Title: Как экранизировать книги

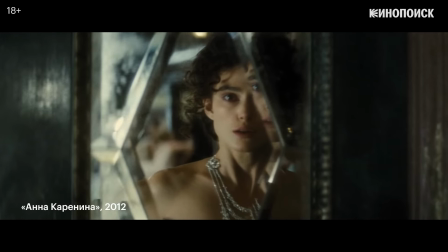749s
А психологически проработанные произведения «Анна Каренина» или «Великий Гэтсби»
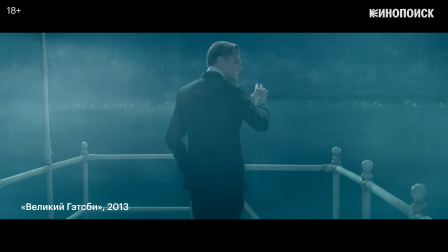755s
оголяются до базового сюжета и игнорируют многие нюансы внутренней жизни героев.
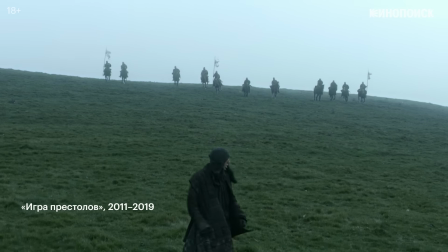760s
Если телевизионные экранизации могут потратить много времени на подробную экспозицию и знакомство со сложным устройством вымышленного мира,
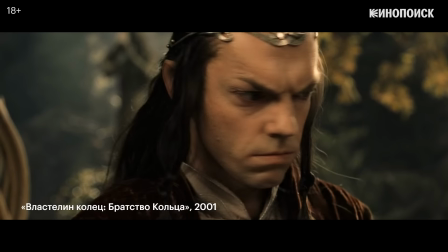768s
то киноэкранизациям, даже таким размашистым, как «Властелин колец», неизбежно приходится ужиматься.
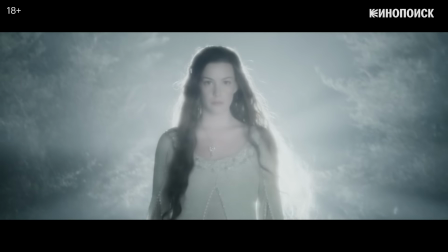774s
Одни герои выпадают из повествования, другие совмещают в себе черты нескольких персонажей из книжного оригинала.
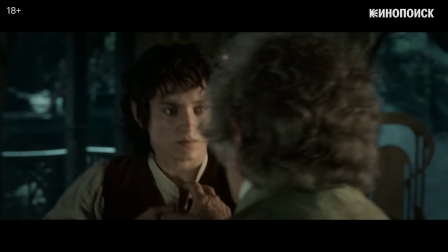783s
Психологические изменения героев ослаблены в пользу большего динамизма и выражены в действии, а не на словах.
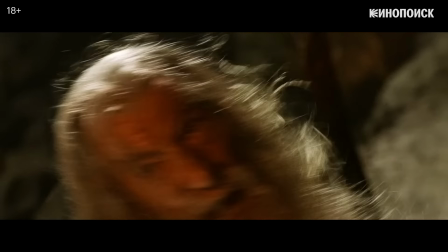789s
Из-за этого ситуации и конфликты драматизируются, чтобы сделать их выразительными.
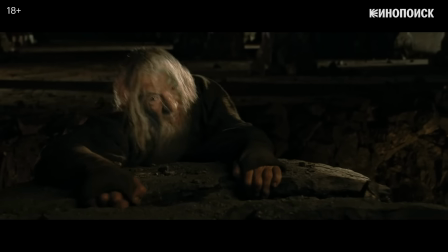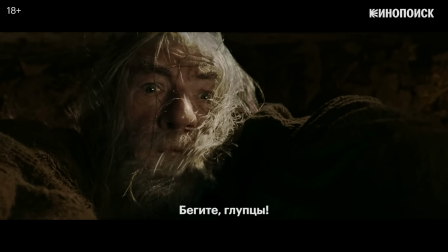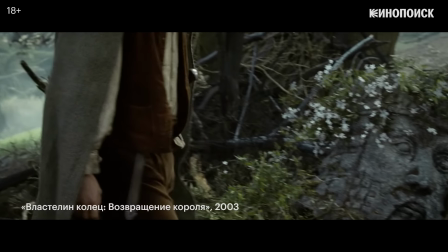805s
Хотя кинотрилогия имитирует эпическую поступь оригинала, структура повествования в ней менее разветвленная.
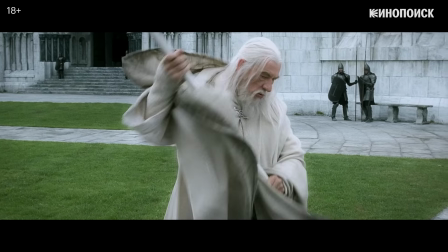813s
Версия Питера Джексона приближена к нормам современного голливудского блокбастера
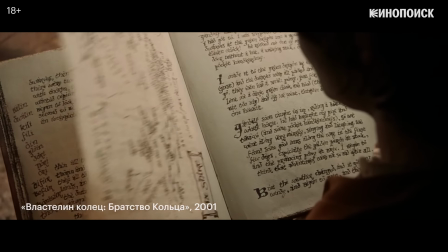817s
с более-менее строгим делением на акты и преобладанием двух магистральных линий.
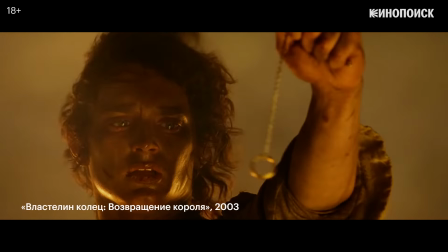823s
Во «Властелине колец» есть главная линия «Хоббиты несут кольцо в Мордор» и дополнительная «О возвращении короля Гондора».
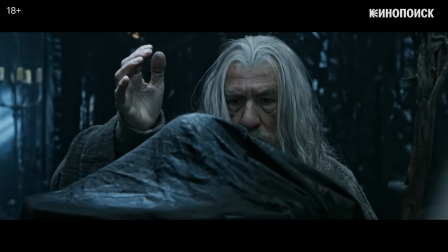831s
Исходя из этого, спрямлено все повествование, в котором, например, не осталось места Тому Бомбадилу.
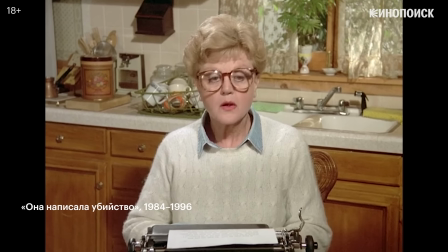839s
Это вновь подчеркивает преимущество телевидения в вопросе экранизации толстых романов. Просмотр сериала, в принципе, лучше соответствует процессу чтения.
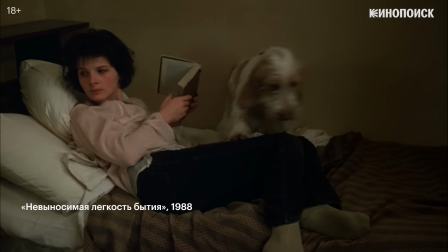847s
И его, и роман мы чаще всего потребляем порционно, в то время как фильм смотрим в один присест.
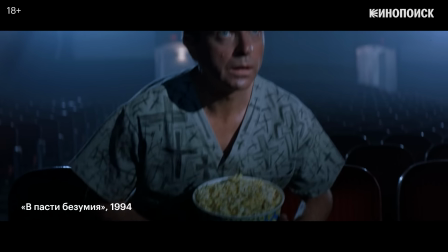854s
Поэтому разумнее будет сказать, что кино по форме тяготеет скорее к рассказу или повести, а сериалы — к роману.
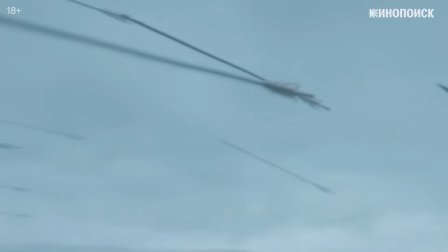861s
Ведь телевидение, в отличие от кинематографа, может эффективно работать с несколькими равнозначными, независимыми друг от друга сюжетными линиями.
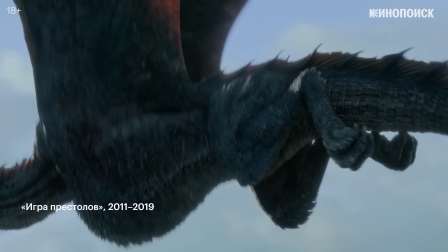872s
Впрочем, даже «Игра престолов», пока она не оторвалась от оригинала, оказалась не в состоянии в точности воспроизвести тексты Джорджа Мартина.
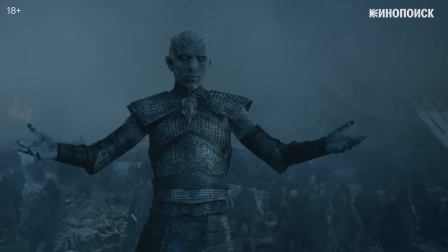879s
Произошло это в силу культурных и технологических особенностей эпохи.
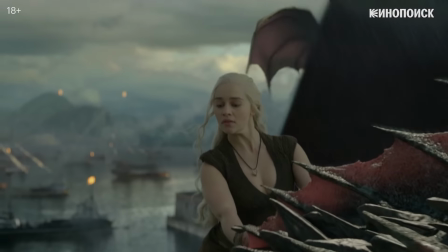884s
Несмотря на большие бюджеты и революционность в плане изображения насилия и секса, создателям «Игры престолов» приходилось усмирять фантазию писателя.
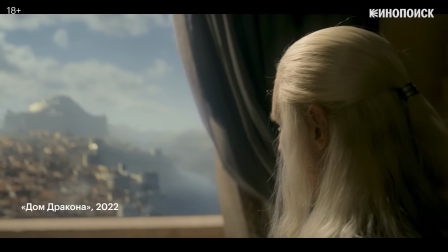893s
Телевизионные возможности для переноса фантастических миров Мартина даже сейчас отнюдь не безграничны.
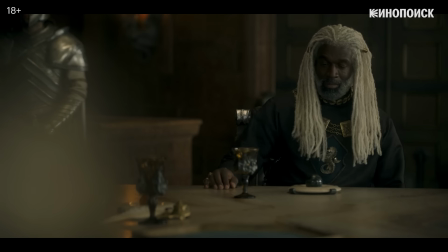900s
Создатели экранизации постоянно сталкиваются с экономическими и культурными рамками.
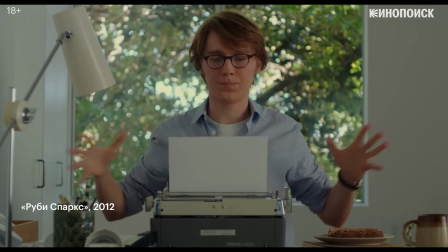905s
Если писатель ограничен только своим воображением и свободным временем,
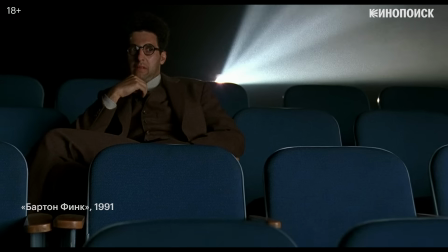909s
то режиссерам и сценаристам приходится считаться социально-политическим контекстом, в котором появляется экранизация, и финансовыми ресурсами студии.
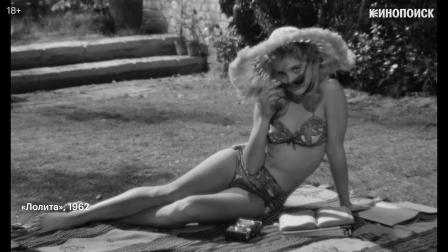918s
Достаточно взглянуть на две версии «Лолиты» — Стэнли Кубрика и Эдриана Лайна.
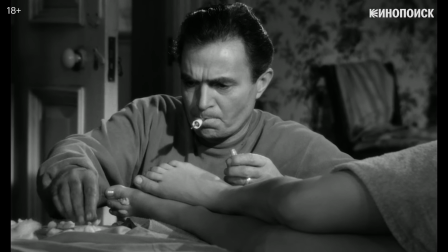923s
Кубрику, чей фильм вышел в начале 60-х, когда нравы американцев только начинали раскрепощаться, об интимном приходилось говорить намеками.
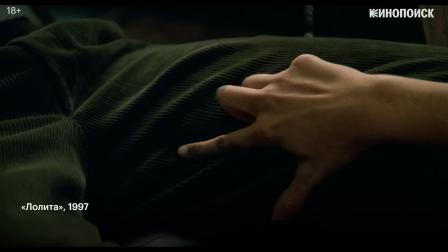931s
Лайн же свободнее обходился с материалом и мог снимать более откровенные сцены, не боясь цензоров.
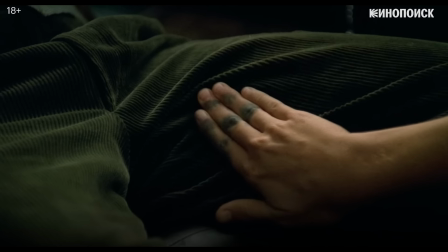937s
Что, впрочем, не уберегло его версию от проблем с прокатом.
Am I right?
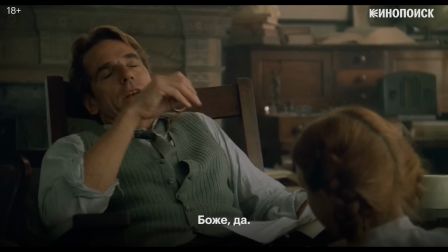946s God, yes.
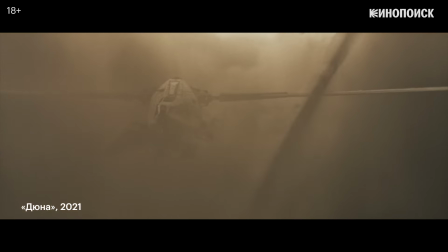949s
«Дюна» — пример того, насколько сложно бывает экранизировать простой на первый взгляд сюжет, не потеряв при этом важные нюансы.
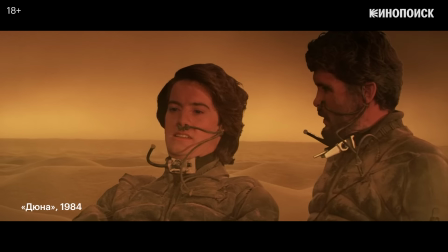956s
Дэвид Линч под давлением студии во многом снимал «Ответ звездным войнам», поэтому его версия носит отчетливо развлекательный характер.
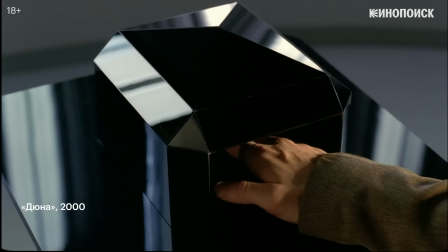965s
Телевизионная же адаптация вынуждена потеряла в масштабе, приблизившись формально скорее к телеспектаклю, нежели к полноценному фильму.
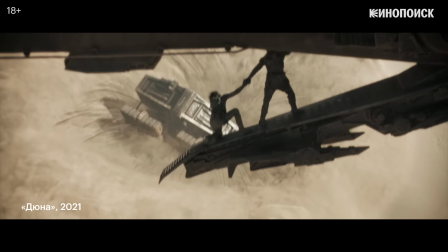972s
В свою очередь, Дени Вильнёв превратил многослойный роман Фрэнка Герберта в политико-экологический триллер.
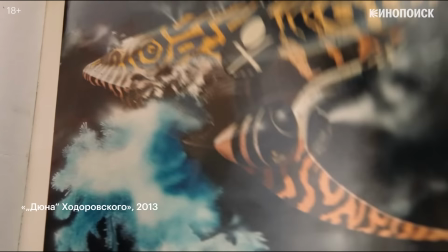980s
В итоге лучшая «Дюна», возможно, так и осталась неснятой в мегаломанском проекте режиссера Алехандро Ходоровски.
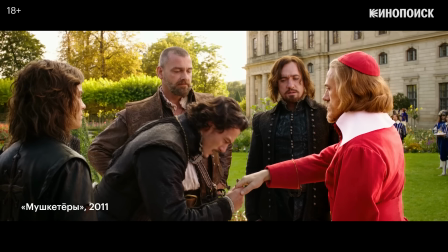989s
Важно понимать, что экранизации снимаются не для книг и их авторов, а для зрителей.